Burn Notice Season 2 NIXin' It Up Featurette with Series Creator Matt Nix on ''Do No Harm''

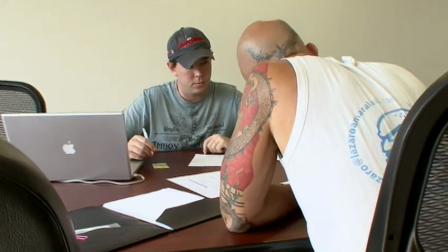(4:18)
I had so many other demands on my time.
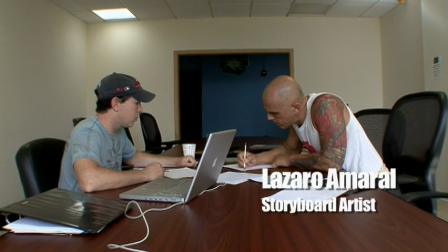(4:20)
I had written the script, and I knew that I needed to do storyboards because I was guiding the second unit director who was working on the car crash stuff at the beginning.
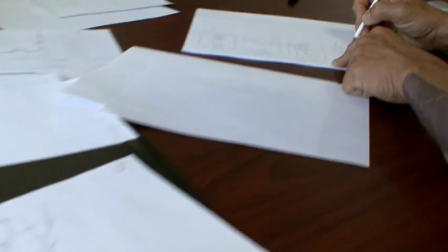(4:29)
As it happened, it did rain.
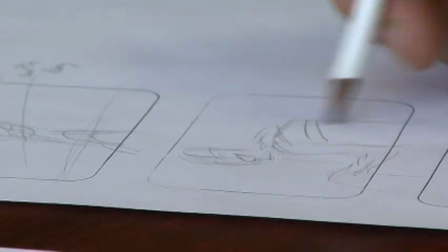(4:31)
And the fact that I had a good sense for what exact shots I needed meant that I didn't need to shoot a lot of extra stuff,
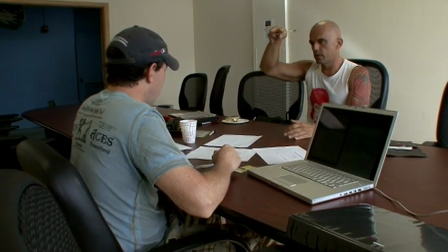(4:39)
a lot of just-in-case stuff, because I'd actually thought through the scene and where were people gonna be. It was a valuable process, if a little scary.
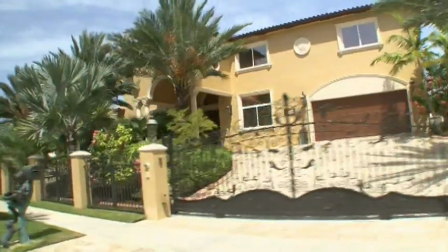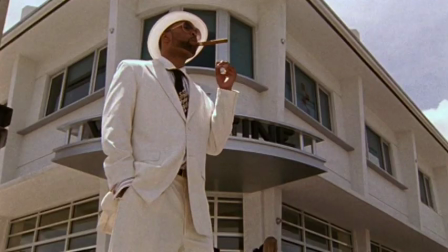(4:54)
We always joke that most bad guys on Burn Notice really like modern architecture, and good guys like bungalow architecture.
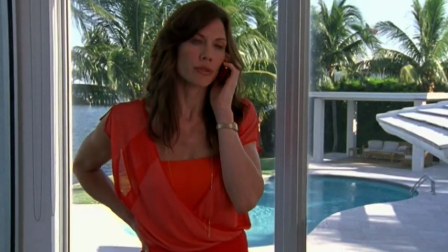(5:04)
So, Rachel's house, we want the idea that she's sort of ruthless and cold and that she's done very well,
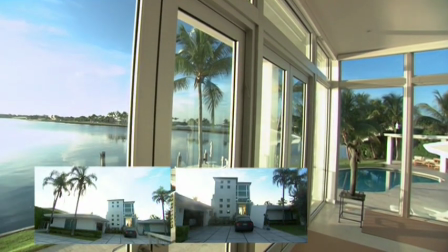(5:10)
that she's done this to a lot of people, that she, you know, so we needed someplace swanky, and that house was just beautiful.
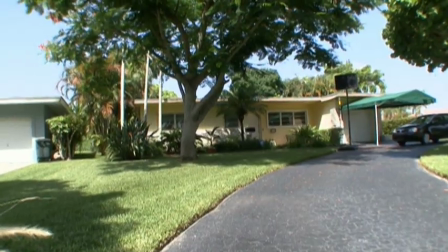(5:17)
For Kenny, it was actually fairly specific.
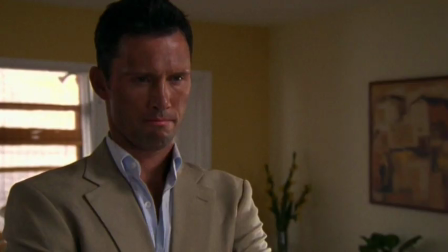(5:20)
We needed a place where Michael and Kenny could have a conversation where you could see Jack,
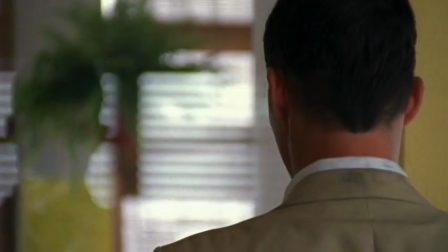(5:28)
But Jack wasn't part of the conversation because I didn't want them talking about Jack's problems in front of Jack.
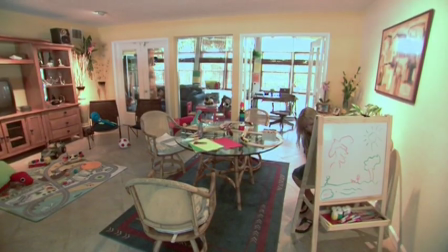(5:36)
And so when we found that location that had a glassed-in
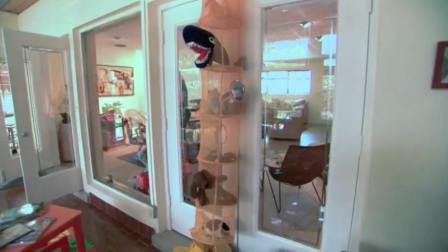(5:41)
Miami room that you could see into from the living room, it just gave us the best of both worlds.
A little facial expression.
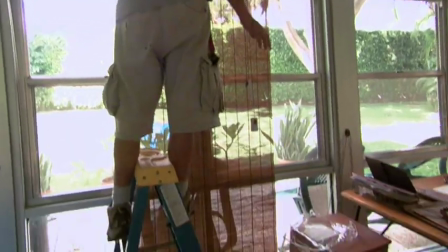(5:51)
I have to say, the work of our production designers and our entire art department, And it's the thing that I never get over on the show.
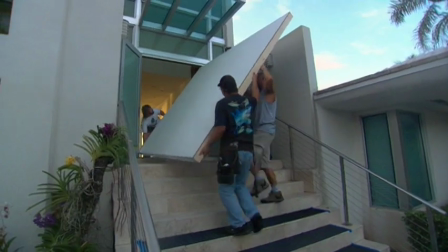(6:00)
For now, I'm still like a kid in a candy store. Like, I show up and they built a set and I'm like, oh my gosh, it's a, look, it's a medical clinic. How did you build a medical clinic? That's amazing.
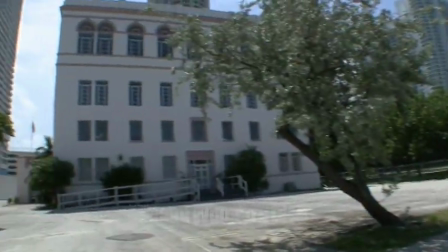(6:13)
The Women's Club, I actually wrote that for just an abandoned building, an office building.
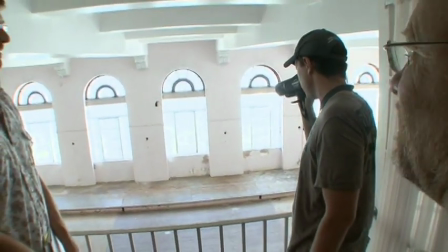(6:19)
I knew it was a kicking out the window stunt. My original vision of it had been a building with balconies And one of our production designers,
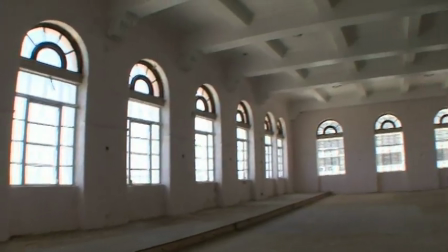(6:28)
Craig Siebels, who I've known for a long time, can kind of see through my writing to what I actually want,
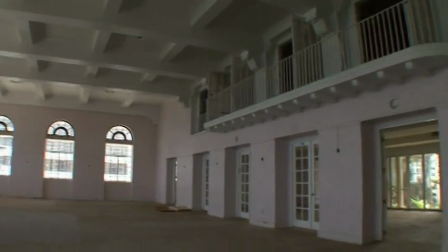(6:35)
what I actually cared about. So the minute I arrived in Miami, Craig said, All right, so when you said office building, what you meant was women's club. And I said, I don't think so. And he said, Oh, I know so.
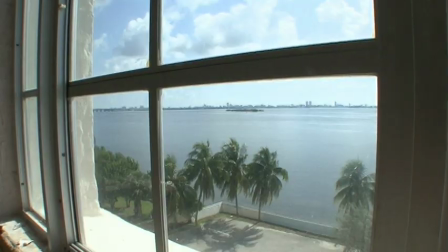(6:49)
And we went to the women's club and I walked in and I said, right you are, Craig Siebels.
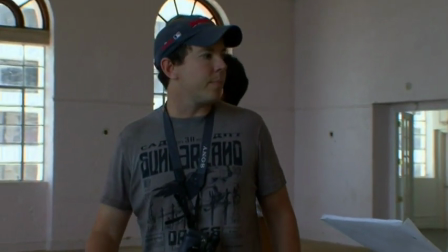(6:54)
Women's Club was exactly what I meant. So the scene would be, you know, Sam is listening over there.
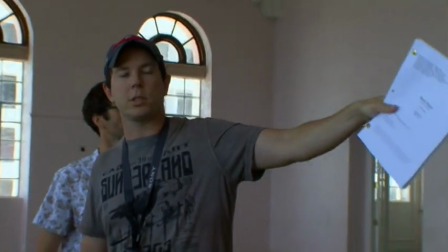(7:03)
We just got some information. If that's the Waldorf area, Sam's listening over there. It was a great-looking location.
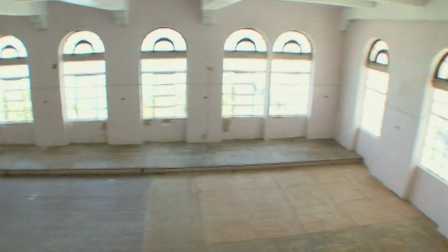(7:10)
We could sell that it was sufficiently isolated that we could do the stuff that we needed to do there.
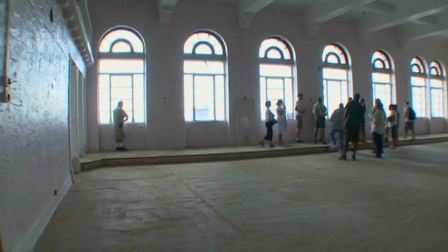(7:15)
It looked a little bit rundown. It had a place for us to toss the bad guys and lock them in.
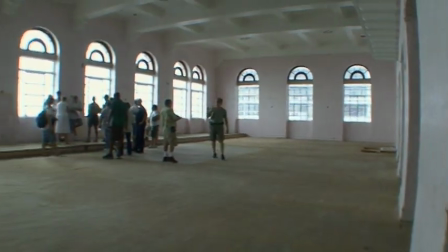(7:22)
It had fantastic windows. My only concern going there,
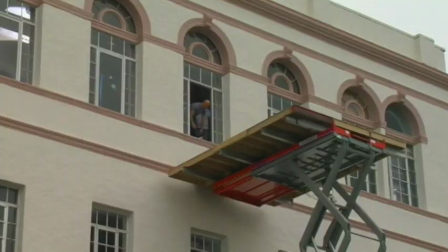(7:26)
and this is, you know, when you're shooting a show in seven days and you don't have a whole lot of time to do stuff, this is just the kind of thing where you have to roll the dice and hope for the best.
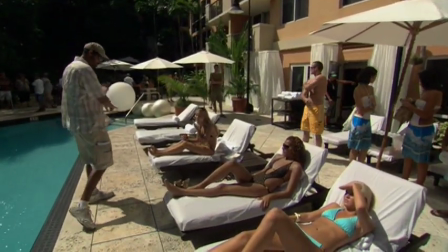(7:34)
The camera could come this way. They could see you come out and jump in. That'd be really sexy. You sort of write to a particular idea of a scene and then massage back and forth with the location.
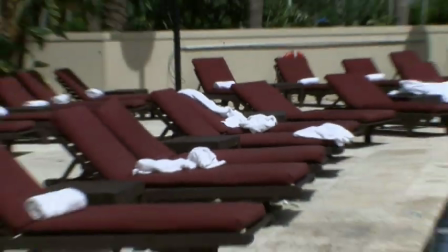(7:46)
And so just by virtue of the fact that when I go to Miami,
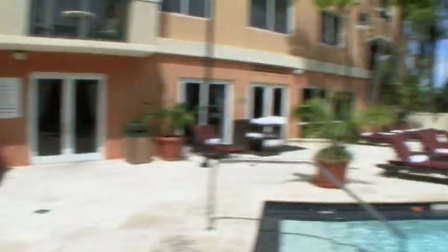(7:51)
and when all the writers go to Miami, we live at the Mutiny, I knew that pool area.
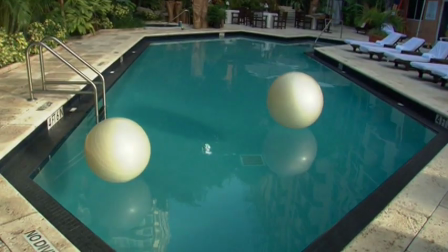(7:55)
I said to our production design team, can you make it look like one of the classic Miami areas?
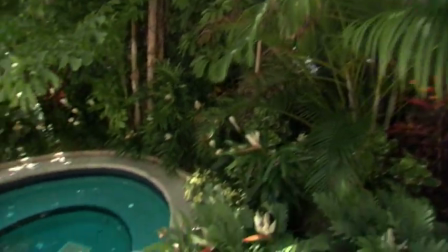(8:03)
And then I talked to the DP about can we sell this as a larger area than it is because it's a rather small pool area, but it doesn't appear that way.
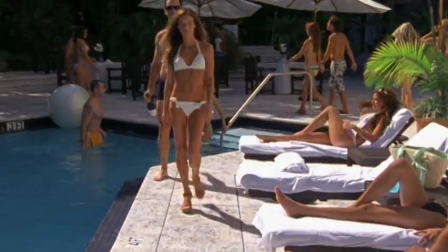(8:10)
The idea there was we needed a place that sold the
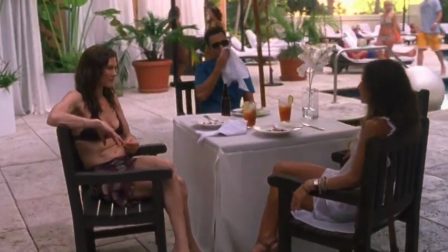(8:16)
idea that Rachel is wealthy and she hangs out in swanky places.
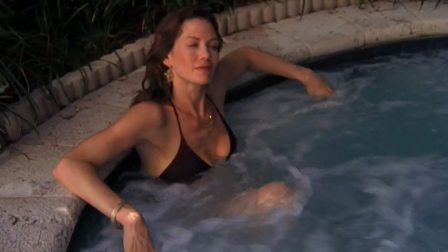(8:21)
At the same time, they were having a conversation about bad guy stuff in a hot tub, so it needed to have a feeling
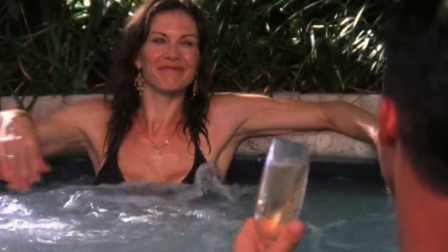(8:30)
that that hot tub was private enough that you weren't having conversations immediately next to a bunch of tourists.
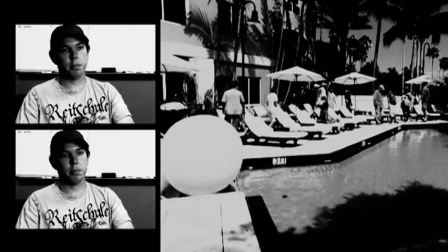(8:38)
So there were a lot of demands, and we were just lucky that we found it at the Mutiny, which, you know, we all knew so well.
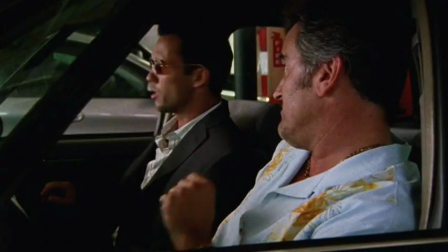(8:48) You had a tracker on you? Always be prepared, Navy SEAL model. That's Boy Scouts. Mike, you gonna argue with the man who just planted a tracker on your handler?
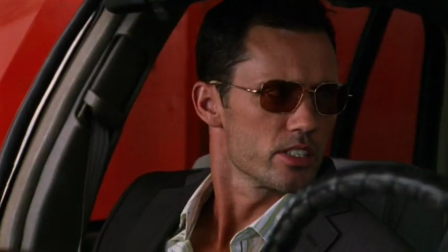(8:55) Sam, I could kiss you. Get in line.
Got a call from a friend of mine who I went to high school with, who said, Hey, I saw your show.
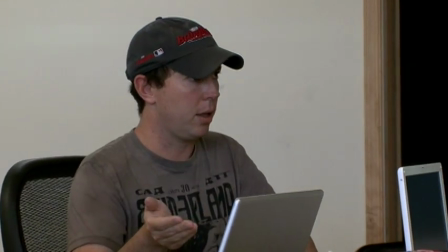(9:05)
It sounds like talking to you for 42 minutes. I have a very dry sense of humor, and the show reflects that.
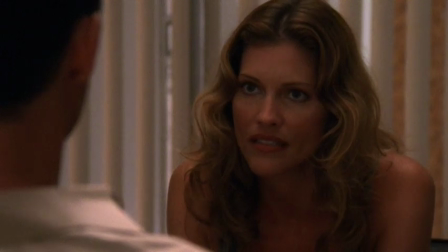(9:13) Get my brother out of jail. We can do that. He'll be released after his arraignment on Thursday. Is that all? Because I have some place to go.
My goal is everything works as story, everything works as drama.
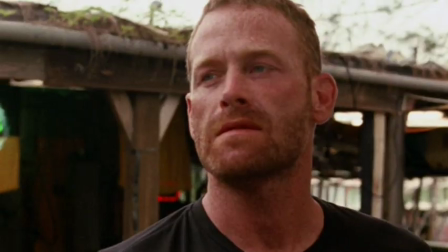(9:25)
Everything is what it is, right? And if you find it funny, terrific. If you don't find it funny, hopefully you find it exciting or dramatic.
Can I get that as a guarantee? Can you put that in writing?
Great example would be Fiona and Jack, um, like playing with army men.
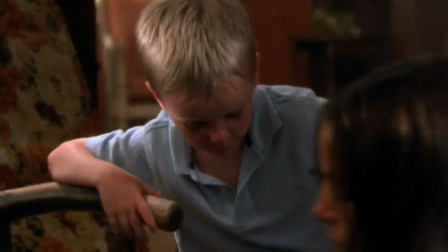(9:41)
I think it's funny that Fiona starts describing the specific
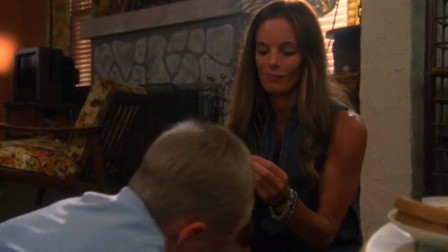(9:46)
capabilities of the weapons that the army men are holding, right? But my goal in writing that scene was that, like, hopefully you'll find it funny, but if you don't find it funny, it's a pretty sweet scene.
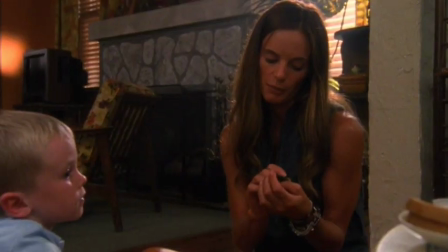(10:03) My guy has an M2 Browning .50 caliber. It's a bell-fed weapon, so it's big and hard to hide, but it's got good range.
If you don't find it sweet, hopefully you'll find it dramatic because she's actually kind of struggling with how to relate to this kid, and she finds a way to do it.
Hey. You want to play Army Man? Okay.
In casting the role of Jack, we actually saw some great kids in Miami,
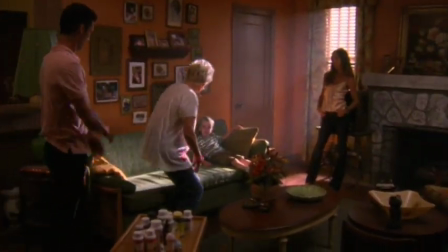(10:29)
and I realized in doing the auditions at the age of five or six, you're not talking about kids with a lot of experience.
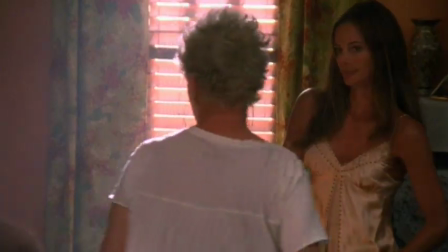(10:35)
They're just kids, and so really what it comes down to is the amount of rapport that you have with a kid. So I kind of took a hard look at it and talked to my wife about it, and I just decided, you know, some of these kids are really good,
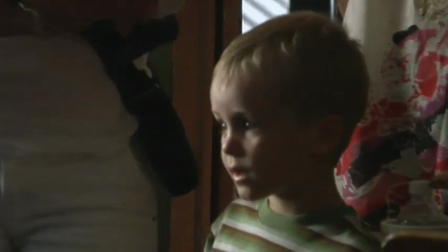(10:49)
but the kid that I have the best rapport with is my son.
I need to find someplace for Jack.
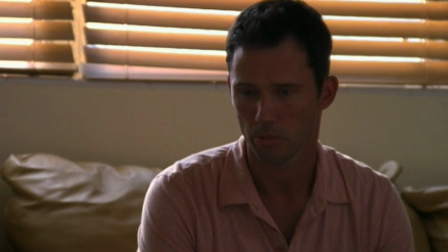(10:57) I know someone who can babysit.
There's a writer on the show, Rashad Raisani, who came up with this idea of Fiona not knowing how to relate to the kid.
Michael, what am I supposed to do here exactly?
And then they blow things up with, They blow up some army men with M-80s.
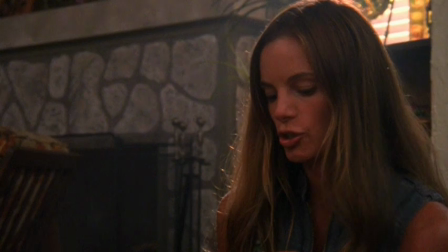(11:15) Your guy has a Mark II pineapple fragmentation grenade.
It was a great dynamic and was a really valuable moment. And just as a father, I'm obviously nervous as hell.
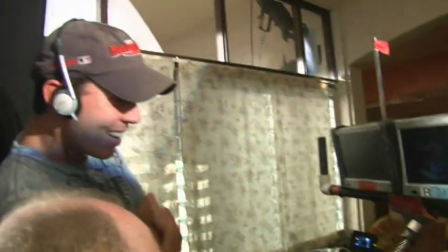(11:28)
And ultimately, as much as I care about the episode, I'm also really worried about my son and how is he going to relate to the thing Daddy does and that kind of thing.
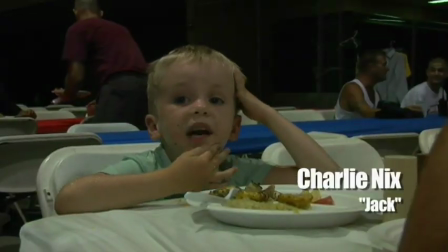(11:37)
So it was a real risk casting him.
Is that Daddy Man going to be in every show?
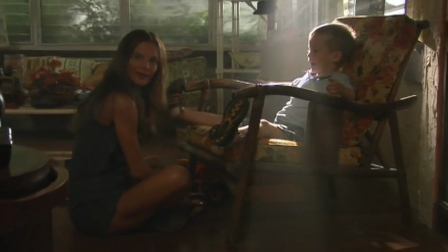(11:42)
It was really nice just seeing the two of them relate and seeing them hang out, and she really took care of him, and so that was... So it was a lucky coming together of the actress Gabrielle and the character Fiona.
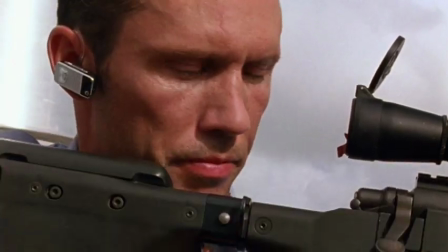(11:58) Time for you to shuffle off to Buffalo there. Shuffle off to Buffalo and never come back.
One of the things that I really... that I care about in the show and that I think people respond to and like
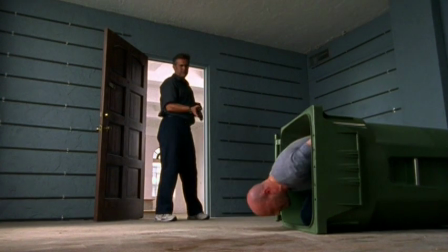(12:09)
is that it's a newer take on an old-fashioned show. but we have a sort of contemporary editing style,
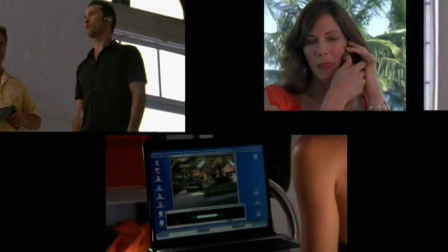(12:15)
and we're more aggressive in our use of the voiceovers, and there are a lot of things that you can point to about the show that are very contemporary,
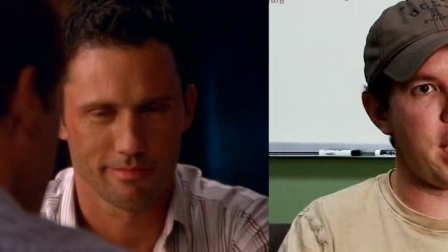(12:22)
and we're saving people that you want to see saved from circumstances where they're really in jeopardy.
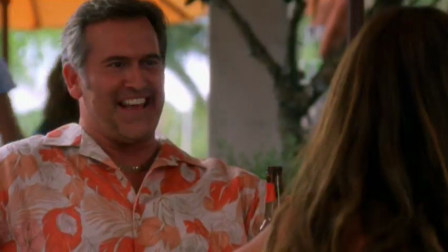(12:28) He's got an idea, see? I knew it, I knew he'd come through.